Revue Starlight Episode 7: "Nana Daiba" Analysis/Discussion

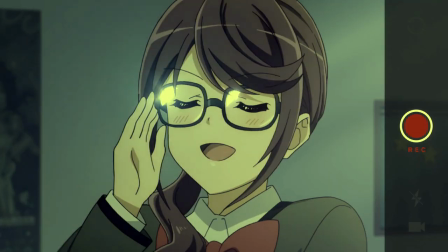This proud look of hers when she puts on her glasses is priceless.
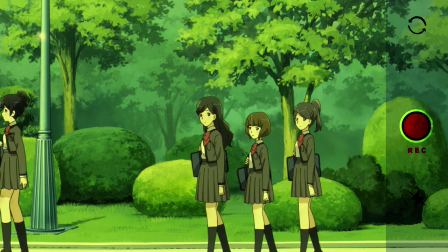Their first day of their second year starts off as happy and hopeful as the rest of the episode has mostly been up to this point, with Nana and Juna happily greeting the new students.
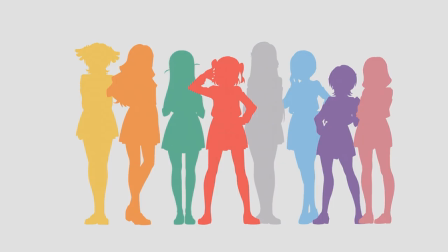After Nana eagerly greets everyone in the second-year classroom, she notices that two classmates are missing, Narose and Okasa.
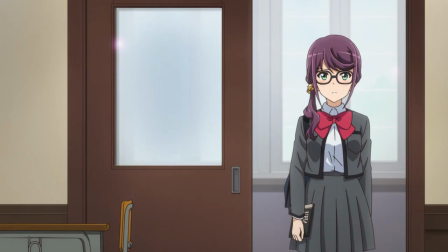And the way the calm and happy piano music slowly fades out and is replaced
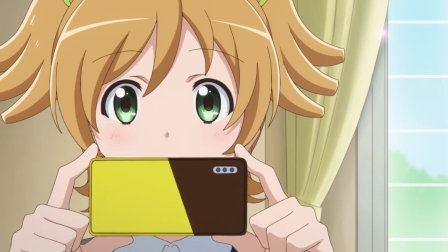with an ominous sound effect growing louder once she realizes this is very effective, and it serves as a great lead-in for the impactful moment where Juna announces that they likely dropped out.
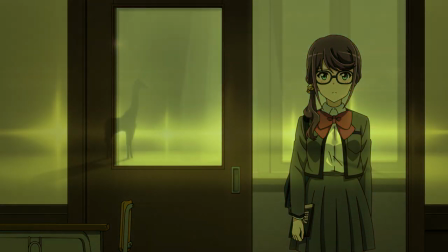And so, the cracks begin to form on what was supposed to be another bright and memorable year.
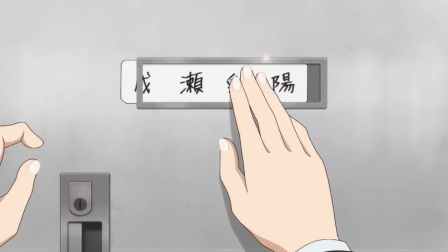The next scene shows Juna sadly taking Narose's name tag off her locker, saying that they have to move forward and make this year's performance even better than the last.
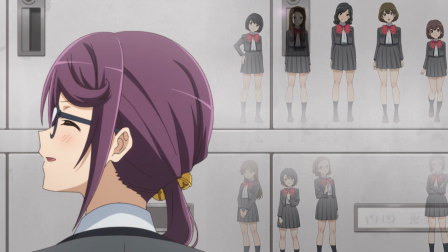But Juna's smile and optimism in this scene, it feels forced. Like she's trying to hide or brush past the sadness she's feeling now that two of her former classmates are missing from her life, and Nana's smile back to her feels the same way.
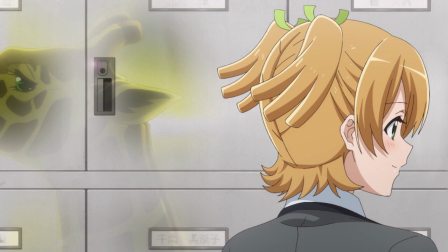There's also something else I really love about this scene that continues throughout the episode. After the close-up shot of the locker, when the scene cuts to a wider shot of Juna and Nana,
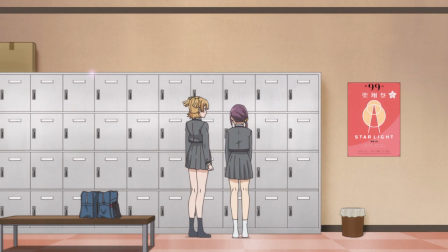one thing that immediately stood out to me was that the colors of the animation all felt so... dull.
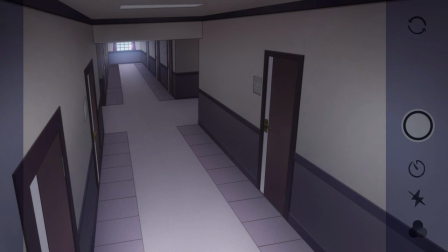Almost as if the gray of the now-deserted locker has spread throughout all of the animation to give things this eerie, sad, and incomplete feeling.
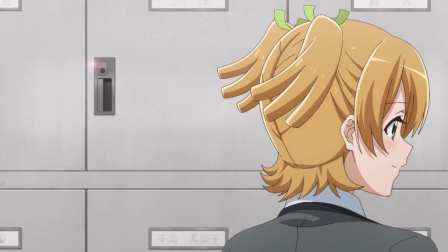A feeling that is very in line with how the characters are feeling now, especially Nana as the episode progresses.
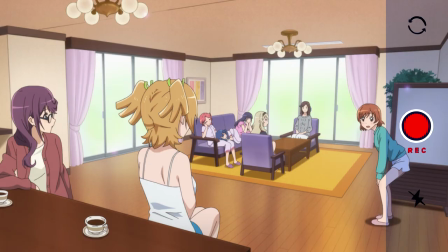If you look at the animation from earlier this episode or any of the previous episodes, typically the scenes feel very well lit with bright and vivid colors.
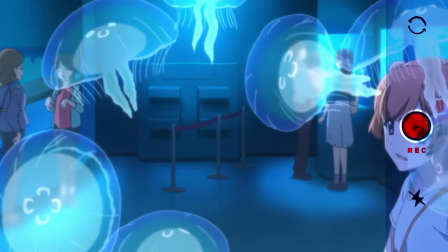Not just for the ravew auditions, but the show as a whole. At least I think so.
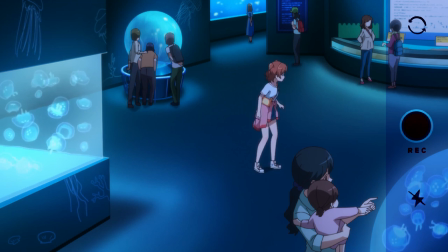So to have that familiar and almost comforting animation suddenly replaced with one that feels dim with washed out colors?
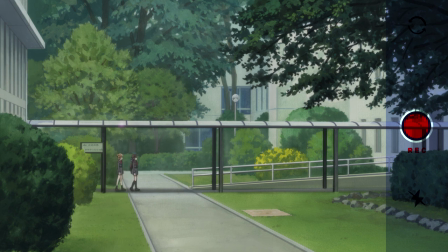Well, it's very effective in conveying the feelings of the characters.
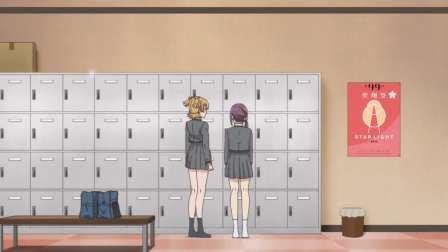That, along with the back of any background music, does a great job of making me feel the levity of these two classmates suddenly being gone.
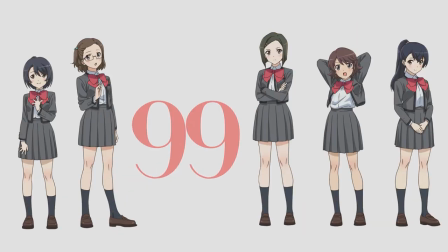Even though I personally didn't know these characters, everyone else did. And their departure hurts.
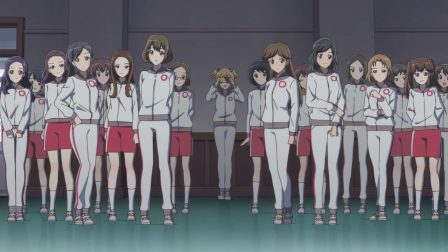The next scene is the commencement of auditions for the second performance of Starlight for the 100th Sideshow Festival.
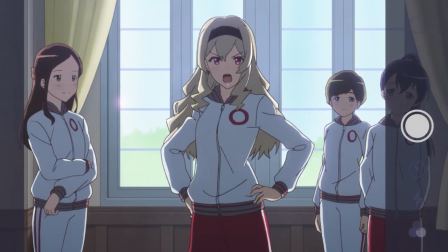We get a really fun scene of Nana taking pictures of everyone as all of our favorite stage girls are eager to audition and claim the lead roles for themselves.
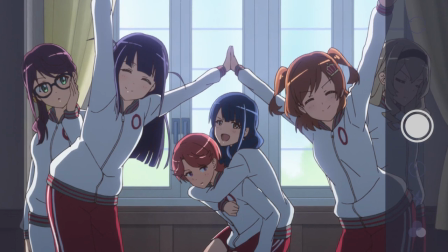It's very nice to see through this scene with fitting and fun dialogue that by this point, everyone seems to be happy again and have moved on from the sadness over their two classmates departure.
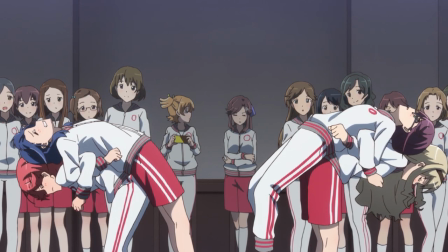Sad as it may be, losing connections with classmates is a pretty normal occurrence for people. so it's great to see that everyone seems to be doing okay,
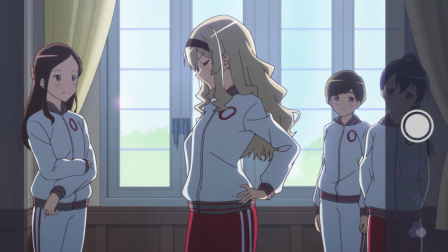and are eager to move forward in pursuit of growing their theatrical skills and talent.
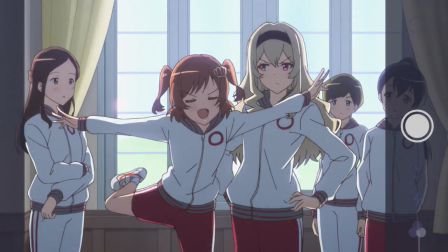However, this happy atmosphere is interrupted by Maya asking Nana if she can have a word with her.
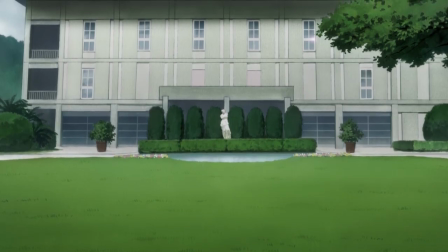As the two talk outside in the next scene, the background music once again comes to a halt.
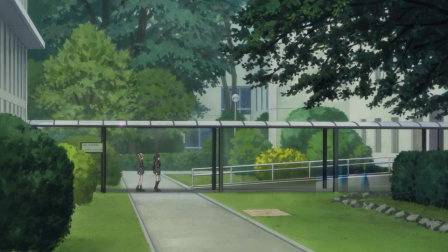As Nana and Maya walk outside, Nana begins happily talking about the auditions for this year's performance,
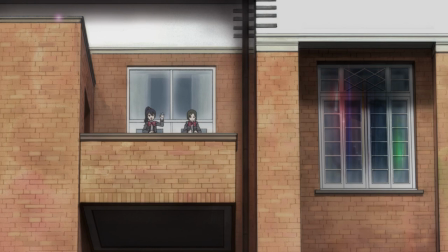as well as how vividly she remembers her beloved previous performance of Starlight, wondering if they can all have that same stage once more.
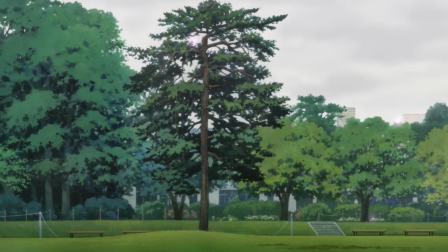Maya quickly shuts that idea down by saying that even if everyone from the first production is involved in this new one, it will not be the same performance.
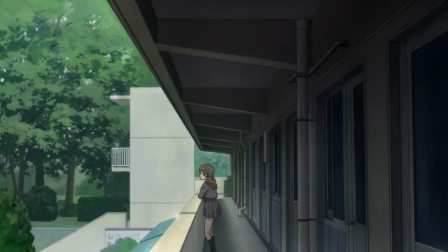As she begins saying this, a beautiful but haunting piano track begins to play.
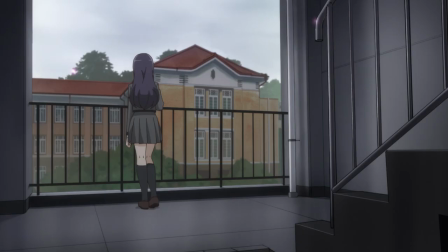Maya begins to berate Nana, reminding her of what she said at the celebration party earlier in the episode, that they should both audition for the lead roles.
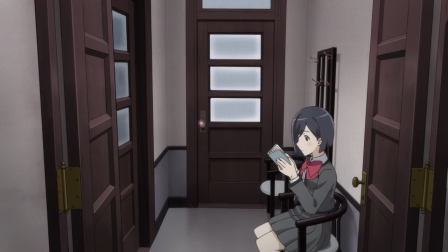Maya talks about how there are people who will never get the opportunity to land a lead role, no matter how hard they try.
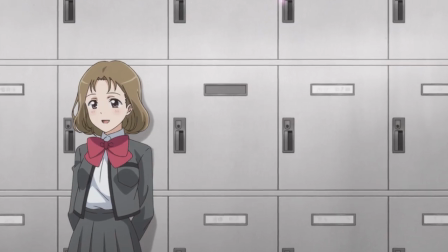And she can't understand why someone with Nana's level of passion and talent for every aspect of theater,
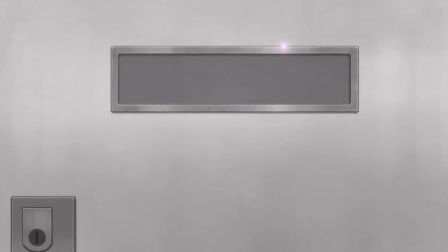not just acting, refuses to pursue the lead role.
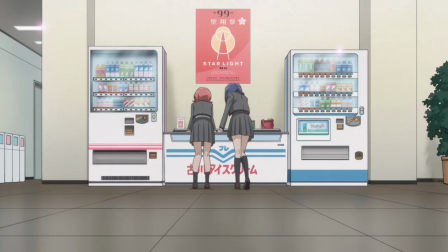Also real quickly, as Maya is talking about how some people will never become leads, we get to see some shots of various girls at Seisho going about their day.
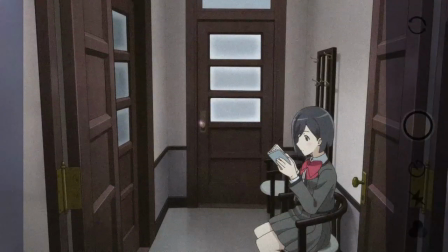And that's kinda brutal Revue Starlight, that's a hell of a way to call these girls out.
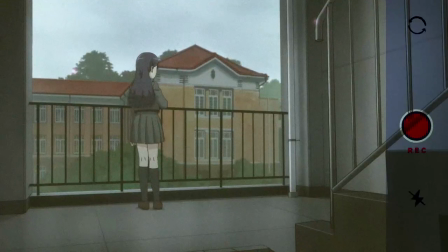But anyways, as Maya wonders why Nana refuses to audition for a lead role, all the previous girls from those shots turn to look toward the screen, almost as if they're all looking at Nana,
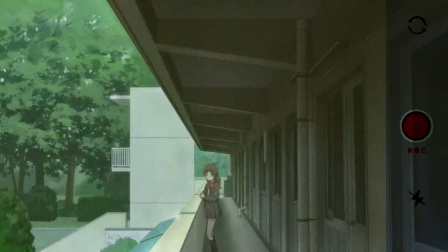just as Maya is now and wondering, why?
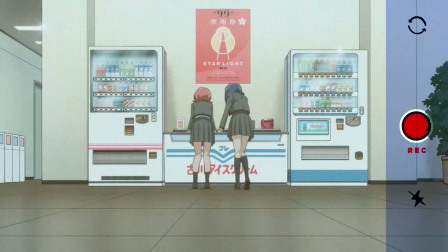The piano music cuts off at this moment too, and it does such a great job of displaying Maya's confusion and anger towards Nana for not trying to get a lead role. Really the whole scene does this so well.
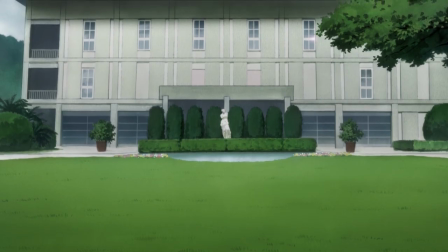The continued use of dull colors and lighting, the wide angles and shots making everything feel so desolate, the aforementioned piano music track and lack thereof when it stops,
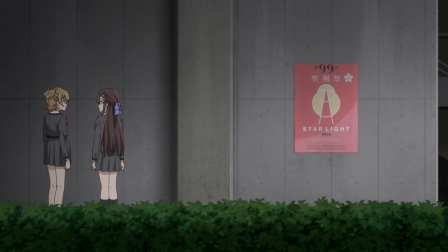Maho Tomita's fantastic voice acting, it all comes together in a scene that feels like it represents both Nana and Maya in this scene.
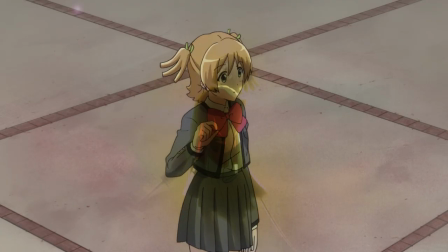It feels empty and lonely, but underneath that feeling also lies something else, something that I think is brought out very well with the piano track used.
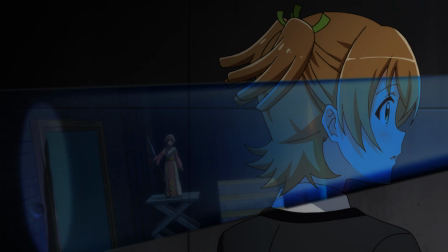Resentment. Nana's despair over losing her precious stage and Maya's resentment towards her for not
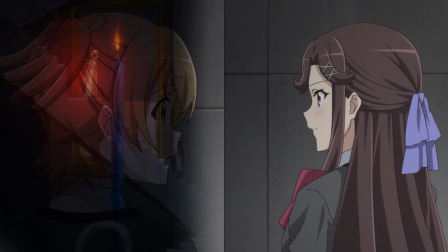pursuing the lead roles both come together wonderfully in this tense and mesmerizing scene.
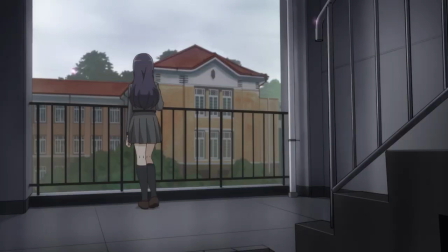Man, the directing in this episode is so top tier. I mean, it is for the whole series, but this episode, despite not having a review audition,
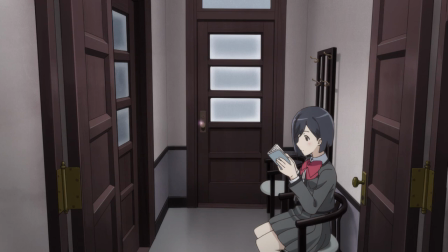manages to be just as ambitious with its storytelling and presentation as any other episode of this show.
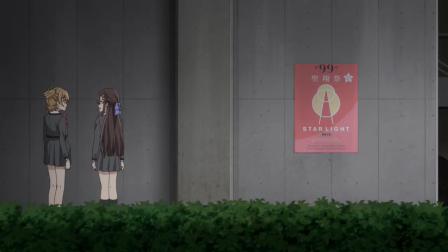And that is amazing to me. Okay, geek out moment over. The scene ends with Maya telling Nana that if she's not making a serious effort because she wants to remain as everyone's support,
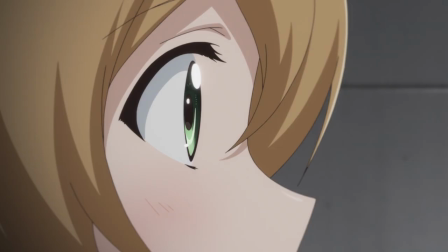or their banana, then she will never forgive her.
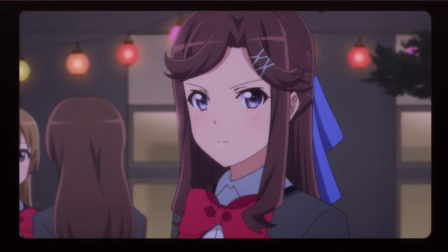With this parting remark, we cut to the next scene which shows Nana outside fondly looking at her photos from the celebration party earlier in the episode,
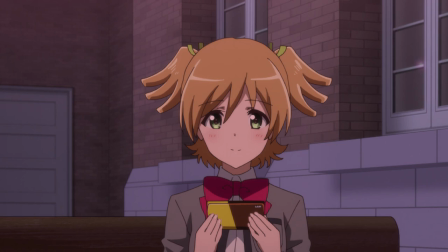but this weak smile of Nana pretty clearly shows her growing sadness over the loss of her original starlight. This solemn atmosphere is slightly broken up however with the arrival of Juna, Karen, and Mihiru.
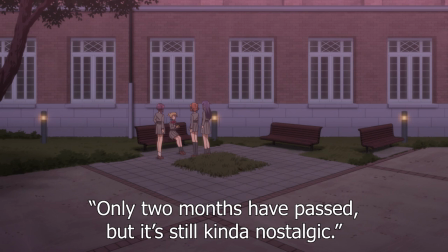They all start looking at Nana's photos together, and Juna says looking at them feels nostalgic despite it only being two months ago.
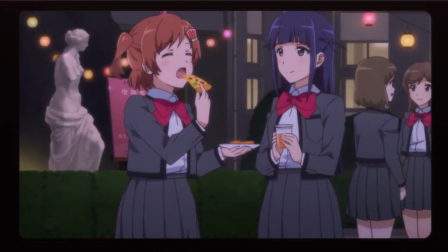Nana goes on to say that she loves this starlight, and Juna and Karen share that same sentiment, Nana once again wonders if they'll never have that same performance again.
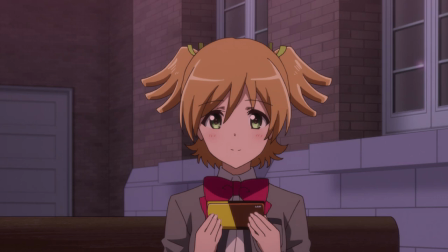One made by the combined effort, love, and passion of everyone in the 99th class.
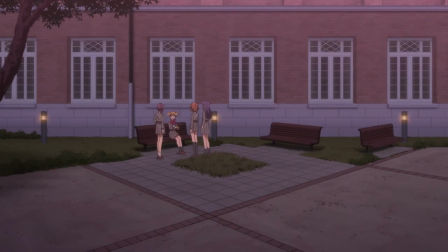Man, this scene gets to me. I know, shocker, Revue Starlight can make me emotional.
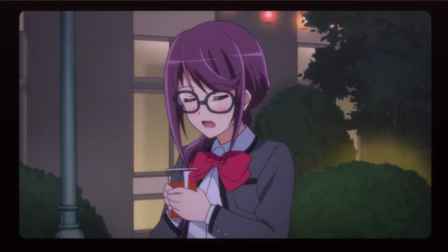But seriously, the music track that plays in the background, the shot of the group photo in Nana and Juna's room,
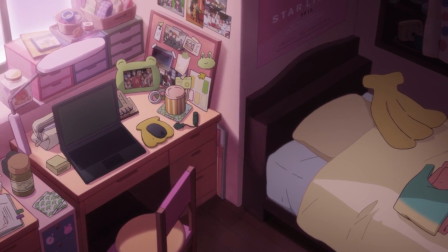and Moe Ka Kozumi's wistful delivery of Nana's lines in this moment, it all comes together for a moment that is equal parts happy and sorrowful.
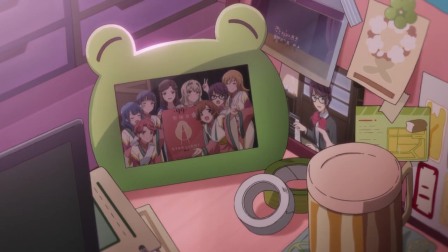It feels happy because we're remembering all the good times with Nana,
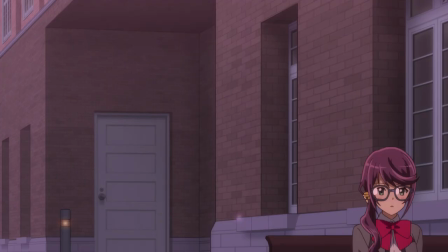but that just makes the scene that much more melancholic because we know that Nana won't ever get that stage back.
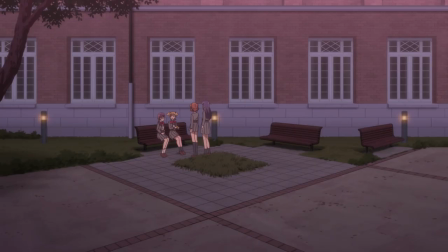Or will she? Anyways, another thing I want to point out about this scene that I really like is how it manages
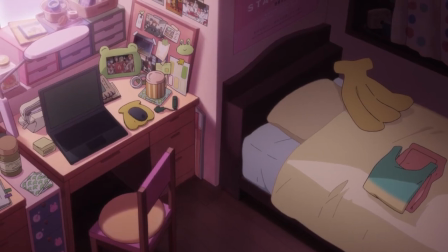to convey this feeling of detachment and loneliness through its use of wider shots and angles.
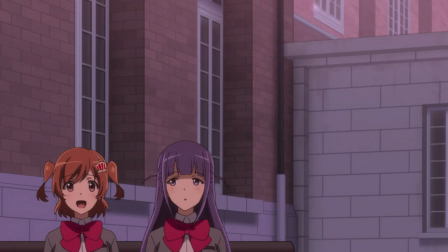Now this is not the only scene in the episode to have wide shots obviously, I was just talking about them in the scene beforehand with Maya and Nana.
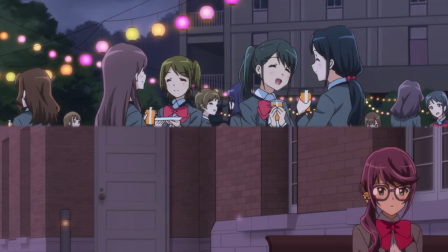But it's such a stark contrast to the closer and more crowded shots of the celebration party from two months ago.
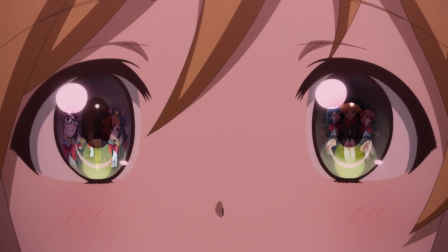While said party did have some wide shots, a lot of the shots were closer up and featured many characters crammed into the frame, and it worked very well for this. After all, it was a party celebrating a successful stage production that a lot of people had a part in. You really felt the close friendships and camaraderie between everyone as we watched Nana go throughout the party and take pictures.
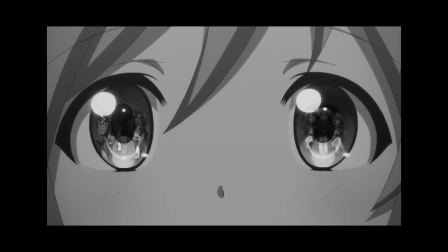And for me, it brought back the crushing terror I feel whenever I'm in a crowded party and, oh my, who do I talk to and, oh no, am I standing in someone's way and,
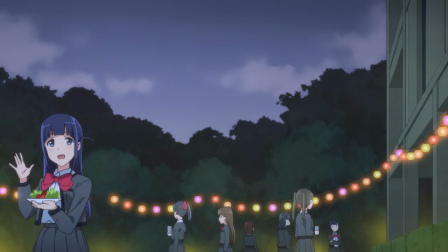uh, I'm gonna stand in a corner by myself, okay, bye. And even the wider shots in the scene still felt very inviting and energetic thanks to the color still being bright like usual,
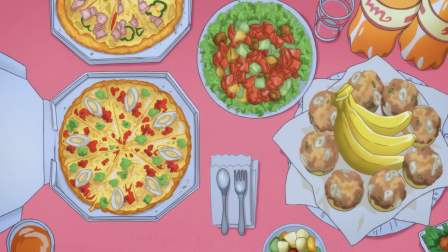as well as the music and actual contents of the scenes taking place during the party. And I'll compare this to the angles and shot composition of the scene we're currently watching.
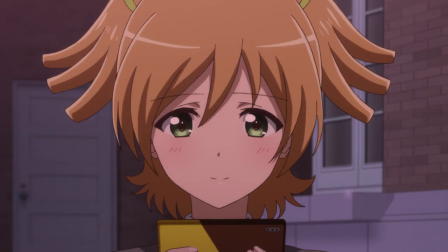The closest we get to a character is a medium close-up I'd say, particularly this shot of Nana at the beginning, and the shot composition is just jarring.
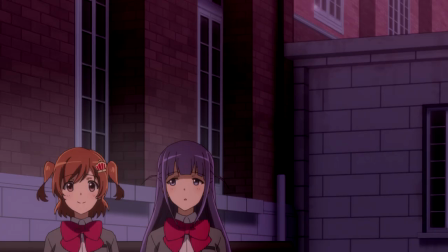A lot of the characters are placed unnaturally close to the sides and corners of the frame,
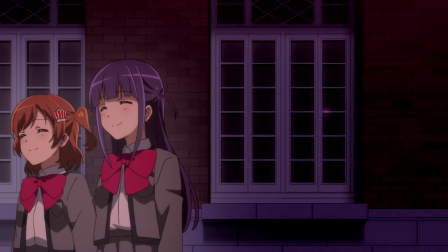leaving all this blank space beside or above them and making them feel so small and distant.
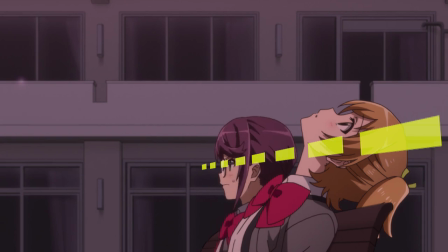They even cross the 180 degree line for the last shot of Nana with another character and it's so jarring and used to great effect and it makes the scene feel so… wrong.
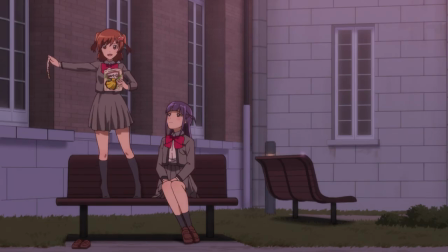Even though in concept this should be a happy scene. Four good friends who all love theater are reminiscing about a production that they did a great job on,
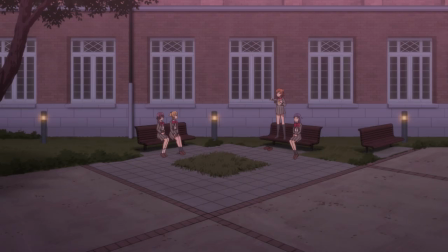and Karen starts talking about how they have to keep practicing to have even better performances going forward.